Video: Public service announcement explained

Hello, and thank you for watching. I'm Kristen Kirby, Director of Community Relations for Menor Public Schools. And I'm Elizabeth Nunnally, Manager of Cardinal TV. We're here today to share some quick tips that will help you create a meaningful PSA. So what is a PSA, you might be asking? It's the acronym for a public service announcement, and it's basically a quick message used to promote something. In this case, you've been asked to make a video PSA. So think television commercial, or maybe more of a cross between a news story and a television commercial. PSAs can create awareness, show the importance of a problem or issue, convey information, or promote a behavioral change. When produced well, they can leave a lasting impression. Sayings like, friends don't let friends drive drunk, or a mind is a terrible thing to waste, came from a PSA. There are a few simple rules that can help you when you begin creating these PSAs. Just like in your written work, a video PSA should include the 5 W's: who, what, where, when, and why. Your message needs to be simple, direct, and targeted to video viewers. But before you can even begin gathering your video, you need to make sure you have your thoughts organized and you have a plan. This means gather your facts and information and write a script. That's right. After you have the facts, a plan, and a script, your next step is to begin your storyboard. A storyboard is when you map out the video you're going to need to go with your script. So this is the visuals, the pictures, what really pops and what you want your audience to see. Your video will likely be the most powerful part of the PSA. And to help you get started, we wanted to give you guys 4 different types of PSAs you can choose to make. The first we call the spokesperson. This would be when you find a high-profile person to draw attention to your cause. The spokesperson ends up being the person who's talking directly to the audience, like this.
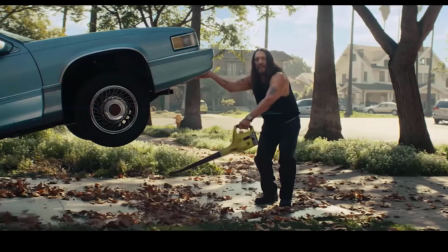1:52 He has the crazy strength to lift the man that raised him up without even flinching.
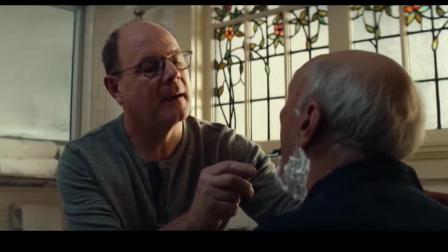1:58 That's right. No employee of the month bonus check here.
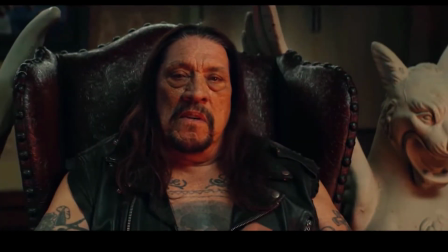2:04 This guy, no, this warrior, will always be by his father's side,
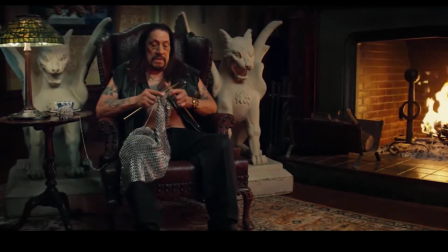2:11 even if his dad will hardly remember.
So this one is for AARP, promoting a caregiving guide.
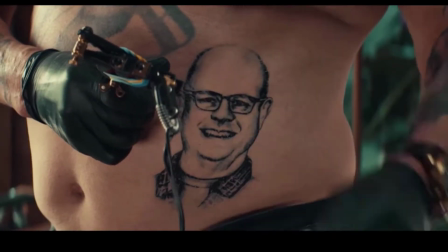2:18 The spokesman is obviously not with AARP, but they're hoping his unique delivery makes their message stick. Next is the voiceover PSA. This is when you hear a voice reading the script with video matching what's being said, but you don't actually see the person who's speaking.
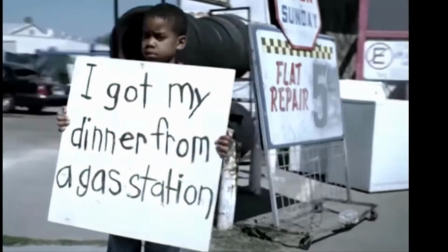2:35 Kind of like what's happening right now. The audio is recorded off camera ahead of time.
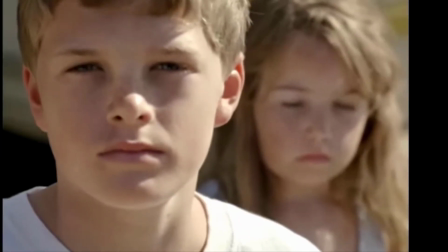2:40 Here's a good example of a voiceover PSA.
Get their next meal.
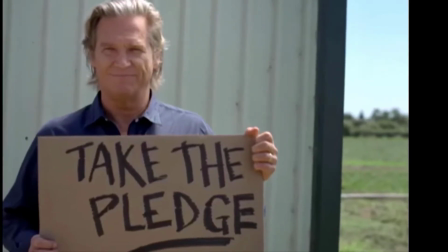2:44 Join Share Our Strength in Food Network and take the pledge to end childhood hunger here in America by 2015.
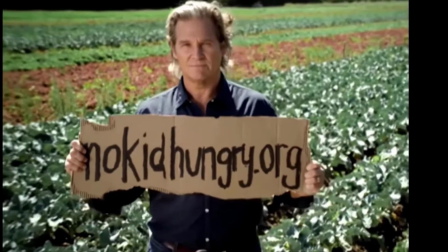2:52 Learn how at nokidhungry.org. Their next meal could come from you.
This is a pretty common way to create a solid PSA, especially if you're a beginner. And the third type we want to talk to you about is live action. In this one, think you're watching a movie scene where they're not just talking at you with facts and information. You have to infer the message based off of what you're watching, like this one.
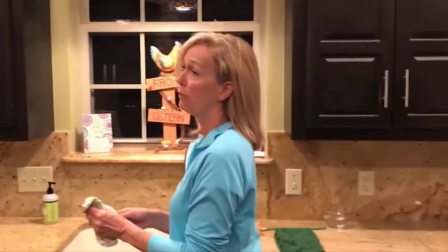3:22 Hi, be sure to put your phone on the console. Yes, ma'am.
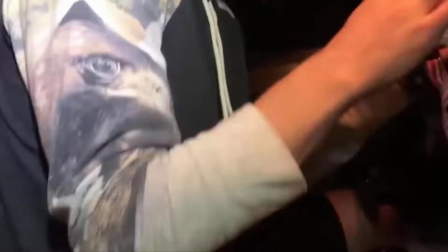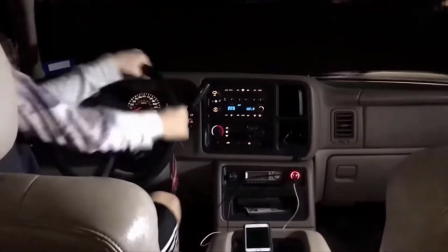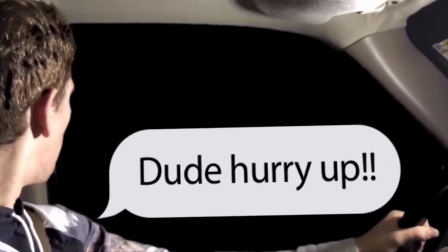3:40 You can hear the actors talking, but it doesn't sound as scripted.
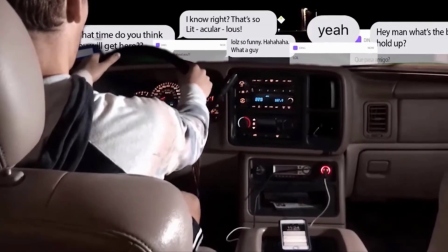3:44 This type of PSA is used to play out the drama of what could happen and make you feel a part of the scene.
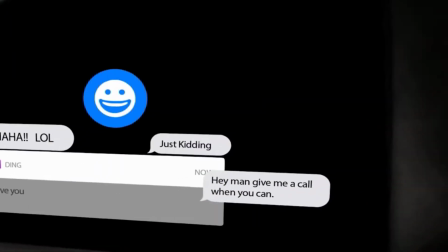3:51 In this instance, how dangerous it is to text and drive.